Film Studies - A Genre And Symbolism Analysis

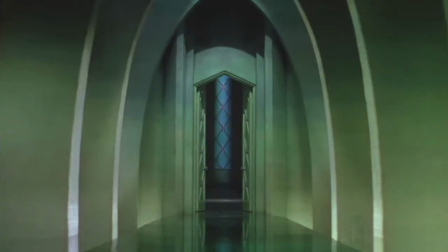And who might you be? If you please, I am Dorothy.
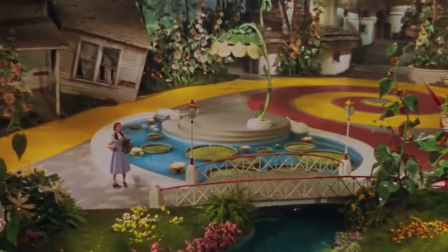The Wizard of Oz fits into the musical and fantasy genre.
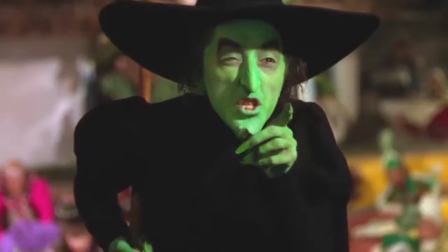This is because the films that fall into musical genre category have songs sung by the characters that are intertwined into the story of the movie.
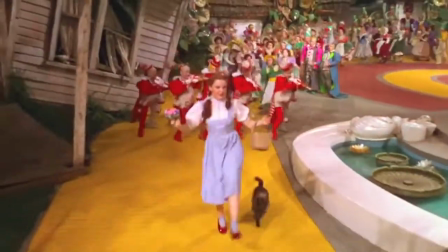The songs are used to develop the plot of the movie or further characterise the roles in the movie.
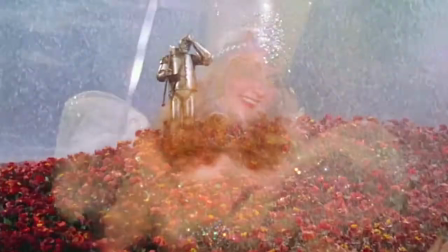Musicals tend to include a lot of lighting and colour grading to create either a fun mood to the film or a sad mood to the film.
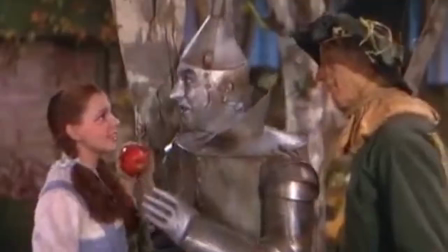Each main character sings a solo song. This is to let the audience know what the different characters would like to receive from the wizard.
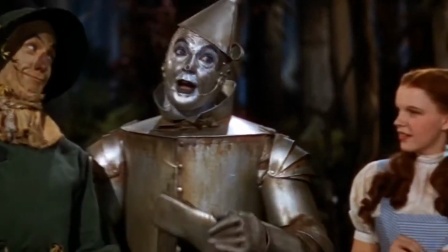Then I'm sure to get a brain, a heart, A home.
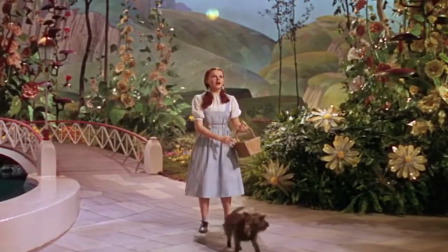The knife.
The Wizard of Oz has 24 songs that are sung throughout the film.
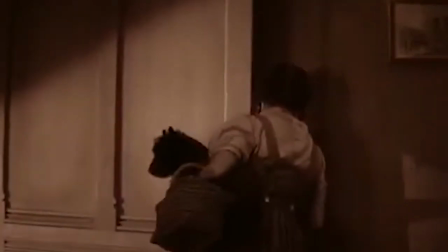The Wizard of Oz was the first Technicolor film and uses both Technicolor and black and white.
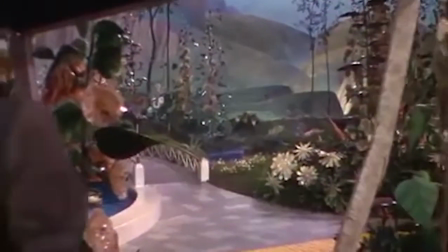The usage of both types of film is to show the transition between Kansas and Oz.
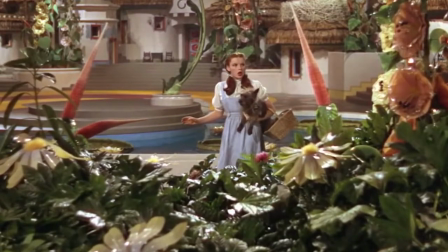Toto, I have a feeling we're not in Kansas anymore.
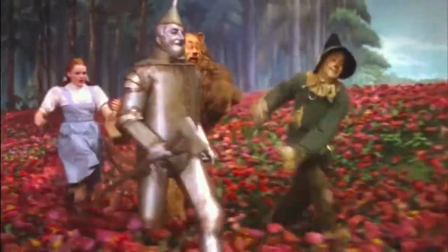Within the scenes of the film, there is a lot of light used, which are even used in scenes that are supposed to have a darker mood.
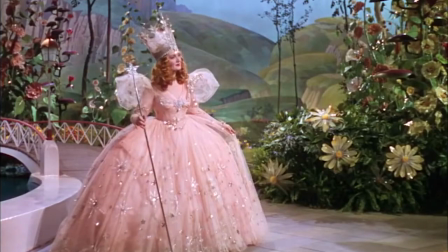For example, when Dorothy arrives in Munchkinland, the scene is used high-key lighting and uses a high amount of saturation in the colour grading.
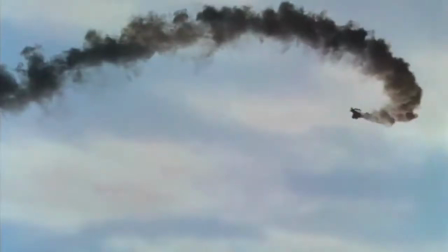This is so everything can be seen in the set. Using different colour grades and lighting helps portray the difference between Oz and Kansas.
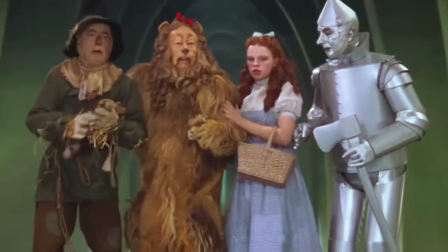Using this amount of lighting and colour gives the film a happy feeling throughout the film.
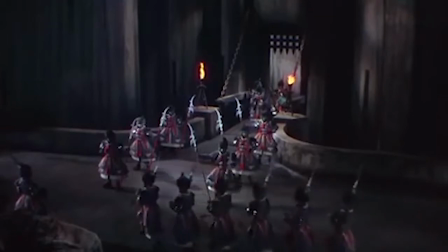Scenes that are in the dark forest still use high-key lighting.
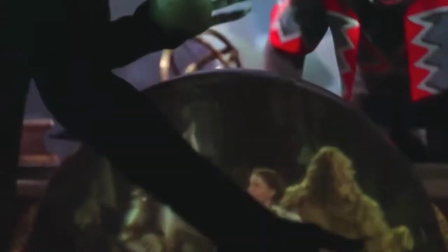Using high-key lighting in the darker scenes makes the film a lot more child-friendly
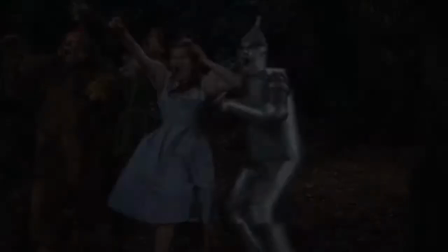due to the children won't be terrified of flying monkeys as they can see them.
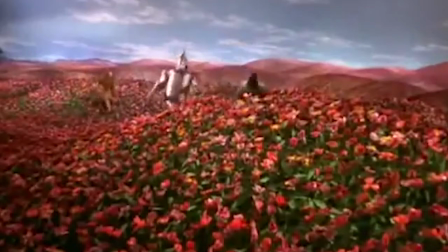Symbolism is the art of hiding meaning behind something which is apparently non-related to the film.
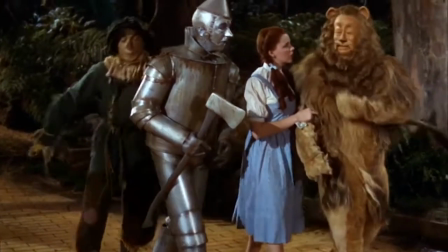Dorothy meets 3 fellow Oz citizens whilst on her way to the Emerald City.
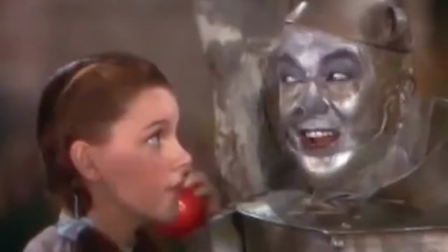These 3 characters all have a personality trait that prepares Dorothy for adulthood.
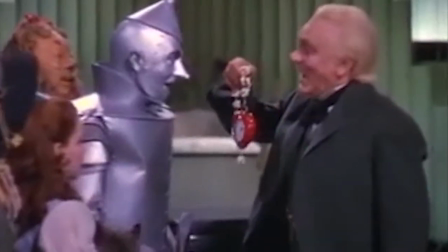The Scarecrow is a trait of problem solving, the Tin Man is a trait of loving other people, and the Lion's trait is courage.
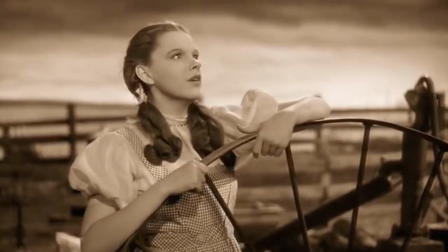Dorothy collects these 3 traits on her way to the wizard. In order to complete her journey, she must find within herself that she has all these traits.
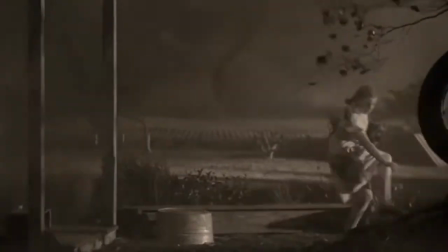The Wizard of Oz is seen as being about the collapse of the populist movement in the United States, which happened in the 20th century.
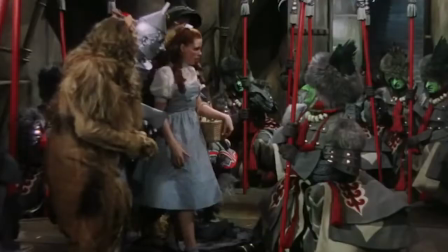Each of the characters has their own part in symbolism.
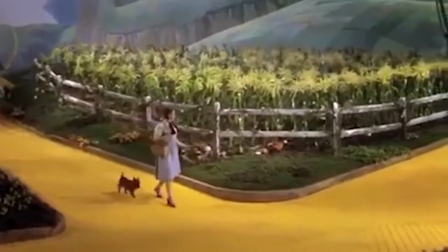Dorothy is seen as representing the common citizen due to her being loyal, resourceful and determined.
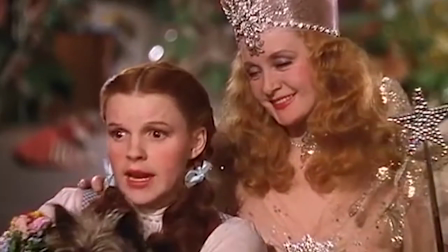No, it was an accident. I didn't mean to kill anybody.
The Scarecrow is a stand-in for the farmers.
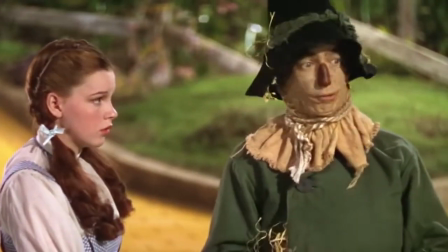Throughout the journey, the Scarecrow complained about not having a brain, but wound up as being the best problem solver among the 4 travellers.
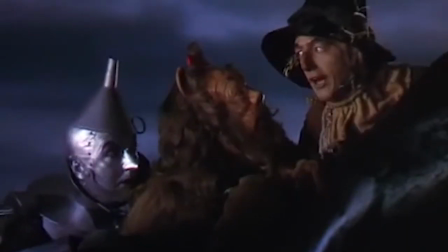I've got a plan how to get in there. Fine. He's got a plan.
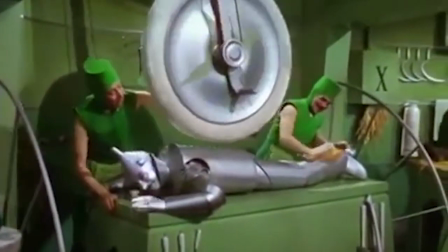The Tin Man is the industrial worker, as he is mobile and rusted,
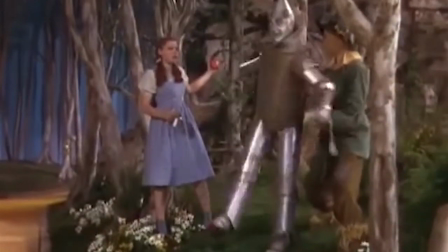which is something that many factory workers felt when business began to shut down due to a national depression.
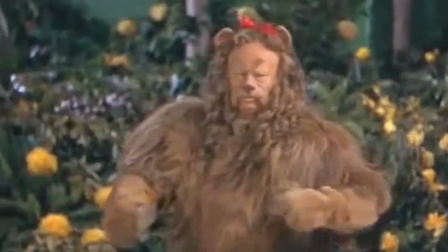Don't cry! You'll rust yourself again!
The Cowardly Lion symbolises a politician, William Jennings Bryan.
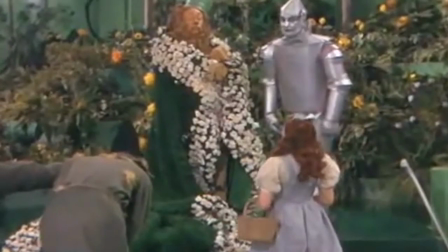Your Majesty, if you were king, you wouldn't be afraid of anything? Not nobody.
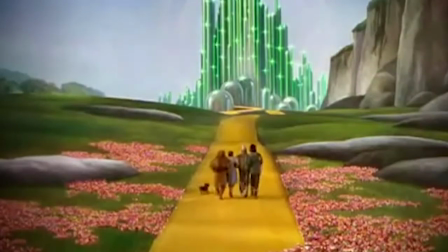Not no-how.
The 4 main characters travel along the yellow brick road, which is thought to represent the gold standard,
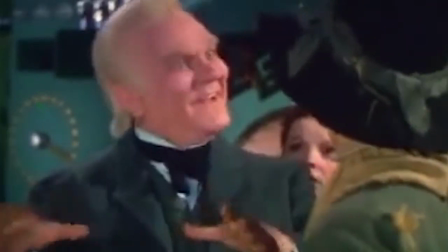to see the wizard, who could possibly represent President Grover Cleveland or William McKinley.
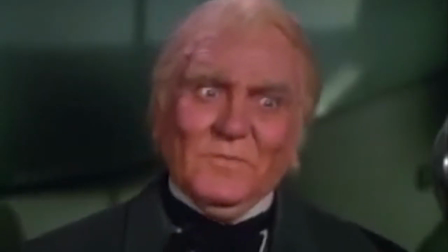Oh, no, my dear, I'm a very good man. I'm just a very bad wizard.
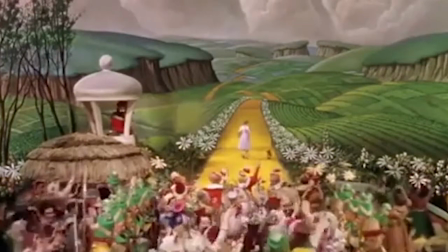The word Oz is the abbreviation for ounce, which is a measurement of gold, and green of the Emerald City represents $1.
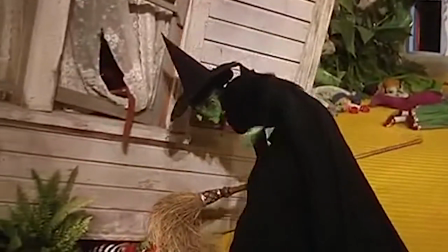The Wicked Witch of the East represents bankers who collapse.
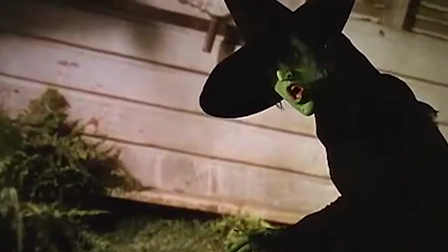This is represented by the house falling on her.
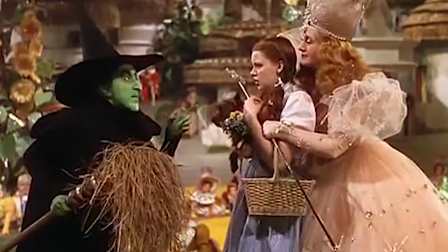Lastly, the Wicked Witch of the West gets killed by water, which is thought to be the drought. Look what you've done! I'm melting!